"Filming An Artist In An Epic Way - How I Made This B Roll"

what's going on guys so I know I promised everybody that I would do a behind the scenes on that spray paint b-roll that I rocked out a couple weeks back and I wanted to do the behind the scenes I just haven't got around to it I've had a few other jobs come my way let's take a behind the scenes look I shot most of what I have with just my cell phone it's not the best footage out there but it gives you the gist of kind of what I was doing and what I was thinking while I was shooting it I'll talk through it and we'll kind of get a lowdown on what I was you know what my thought process was and everything so let's see how that goes.
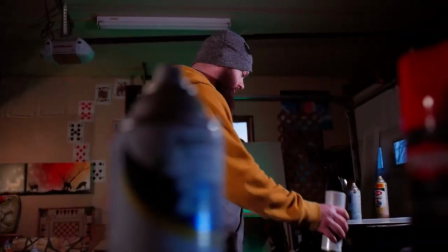[0:33]
I opened with an establishing slider shot of the artist approaching his work using colorful spray cans in the foreground to set the mood for the scene.
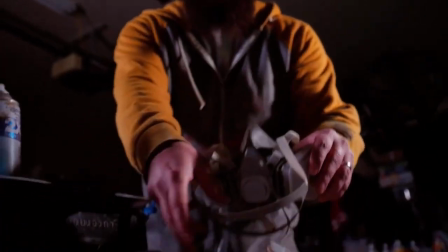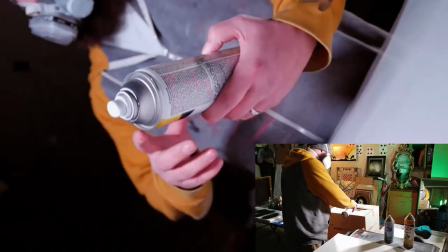[0:46]
This BTS footage showcases one of my favorite shots of the night. I actually cut out a hole in a cardboard box and placed a piece of glass there.
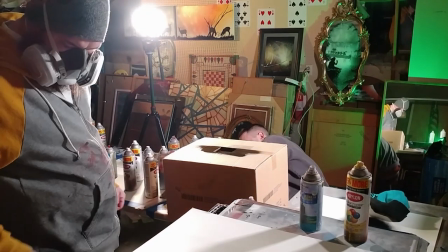[0:52]
This allowed him to spray paint directly on the lens. It was a blast to shoot this. This is a dolly in over the shoulder with a whip transition on the finish.
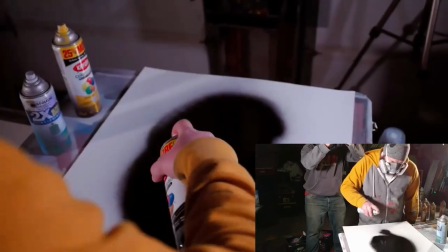[1:01]
You can't really see the whip transition in the shot here, but I just did it a few times while I had them spray and I got a look I really liked.
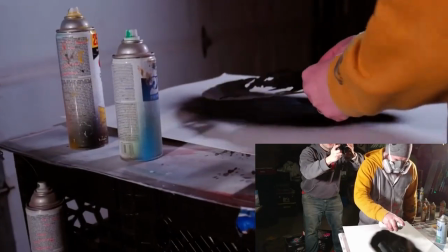[1:08]
Ooh, that flamethrower shot was the last minute add-on that the client suggested and I'm glad we did it.
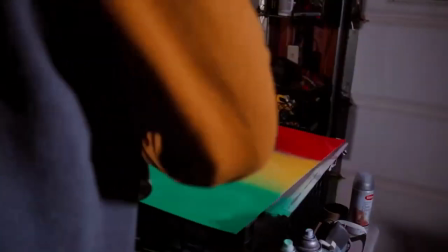[1:13]
This first part of this transition piece here was all handheld until I panned behind a client's back. Once I come out on the other side, I'm using a slider.
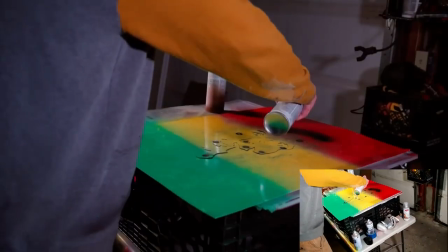[1:20]
I needed to do that because when I stop, I needed to stay in the same position for when we drop the bag.
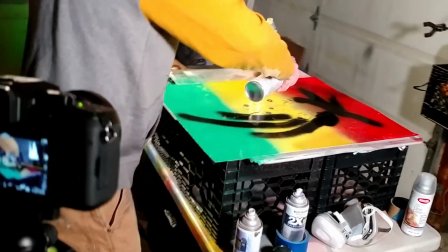[1:27]
On the BTS footage you can see how useful the slider was to keep the camera steady while we've made this shot and
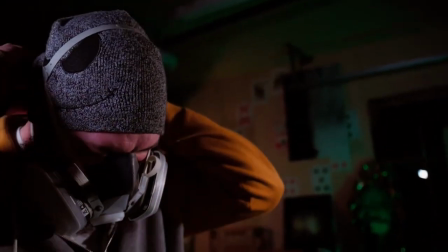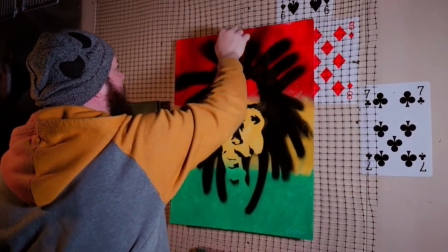[1:41]
of course we finish off with a finished piece of artwork and a satisfied artist. So what'd you guys think? I'm hoping you liked it. I did start this one with a whole storyboard that I did out and I don't usually storyboard for everything but this was like pretty much all about the shots.
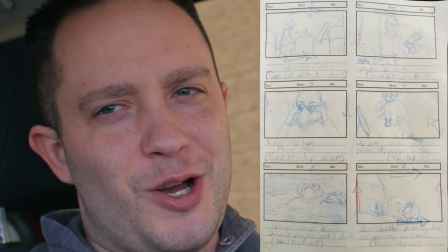[2:03]
I'll pop that up so you can see it it's kind of awesome but yeah so I'm really happy with how it turned out he was really happy with that turned out and I hope to do a lot more work with him and I'm gonna throw a few more b-roll things out here in the next week or so so keep keep your eyes out I'm working on some some secluded shooting b-roll by myself type stuff so keep an eye out and we'll see you later make sure you like and subscribe and we'll see you next time